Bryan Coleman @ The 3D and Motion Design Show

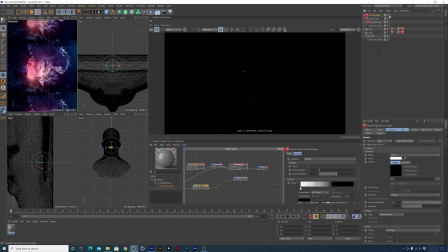31:03 And then let's go into my right viewport here and let's choose perspective as opposed to the right view
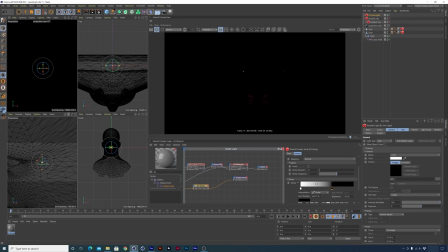31:17 there. let's go into hidden lines and then let's just zoom out a little bit give us an opportunity to see the entire space so with that area light selected I want to go to cameras use camera set active object as camera and then we can
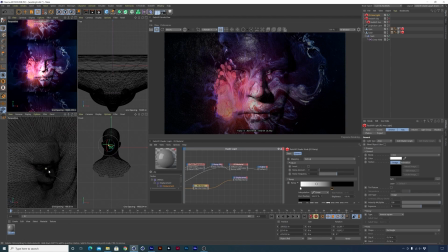31:33 use that light now as a camera to then place it a little bit better on the surface here on the fly I guess you could say so again we have this light source that's sort of coming from up here creating some really
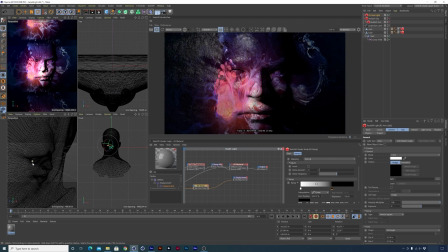31:49 nice shadows across the surface over here seems like that placement's probably pretty good
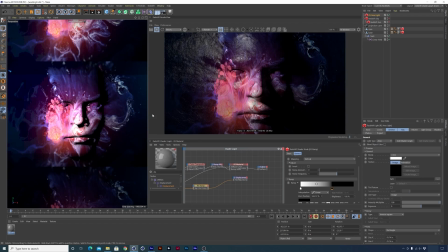31:56 the other thing that I want to do is create an actual camera because at this exact moment I am looking through the projection cam at this face but I want to create a new camera so you could do that a couple ways you could probably just duplicate this or create click a new camera here either
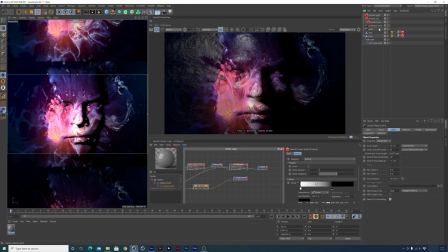32:15 way is fine and I'll call this one cam 1 make sure that we are using that in our viewport over here and then let's place a protection tag on that protect projection cam 1 so that we
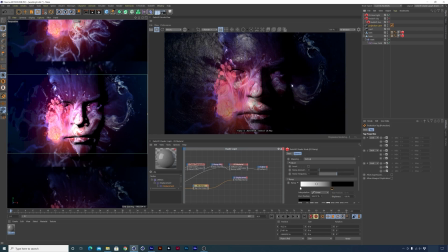32:31 don't inadvertently move our texture around because the placement on it's pretty good right now I do realize that one thing I'd like to do is make an adjustment to this texture because it is currently getting squished and that is happening because under the default here the film aspect is set to standard four
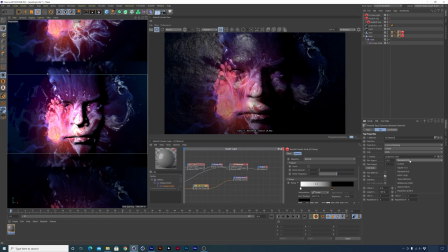32:50 to three but the original image that I used was 16
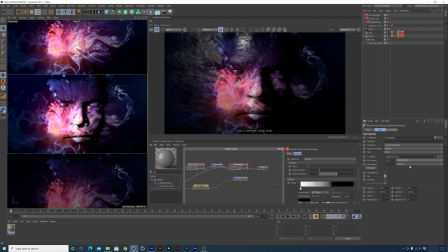32:55 9 so if I just adjust that pretty quickly there we can see that it compresses it down maybe I'll just make a quick adjustment now that I've that now that I know that that's happening make sure that I have my projection cam
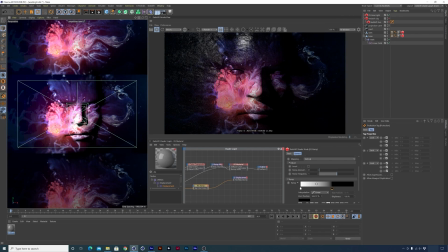33:11 1 here selected and zoom out a bit so that it gets a bit more coverage on that face so that seems pretty good and then let's click back on our cam 1 to make sure that
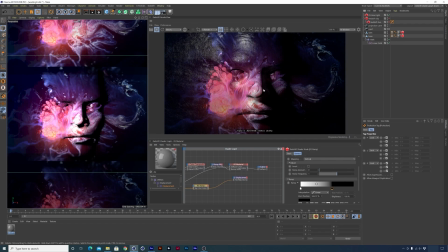33:24 we sort of zoom back in here and that's starting to feel pretty good the other thing I want to do on this shot is take the field of view down to about 20 degrees so it's going to flatten everything out
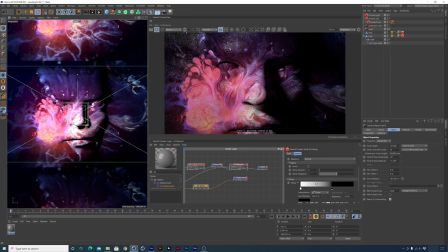33:36 a bit but it seems to me that it just feels a little bit better I guess
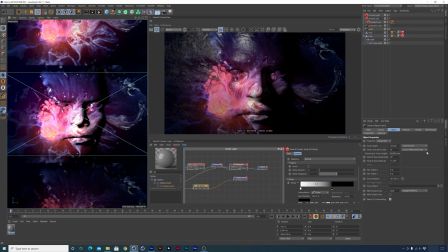33:44 for me when things are flattened out a bit if I was using a larger field of view the nose and maybe even the mouth here come forward so much that it just distorted the image more than I really wanted to it's a personal preference if you wanted to do something a little bit
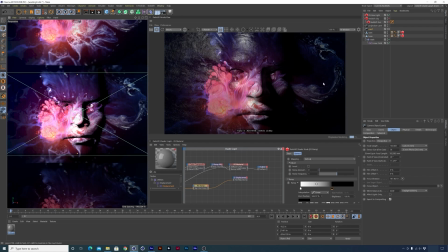34:03 different feel free but again I'm just kind of showing you how I how I work on this stuff so that's feeling pretty good so I might put the protection tag here on cam 1 2 and just make sure that we lock that in place
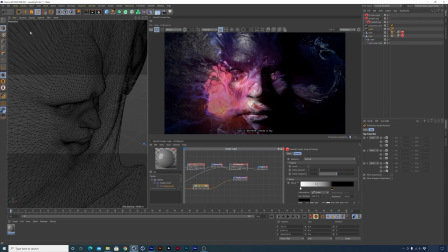34:17 let's make some adjustments now to our light so right now I'm still looking through that light so make sure that you go back to the default camera here and then zoom out I also want to turn off the work plane here so you don't see it So a light is pretty small,
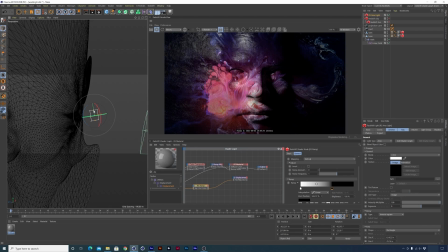34:35 so one thing that I want to do is maybe let's just make it a little bit longer.
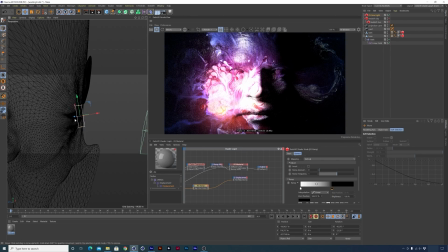34:41 Could also just maybe zoom in a little bit just so that area's a little bit more, or the light's a little bit more focused, maybe down here. Let's go into the area light and make a couple of changes.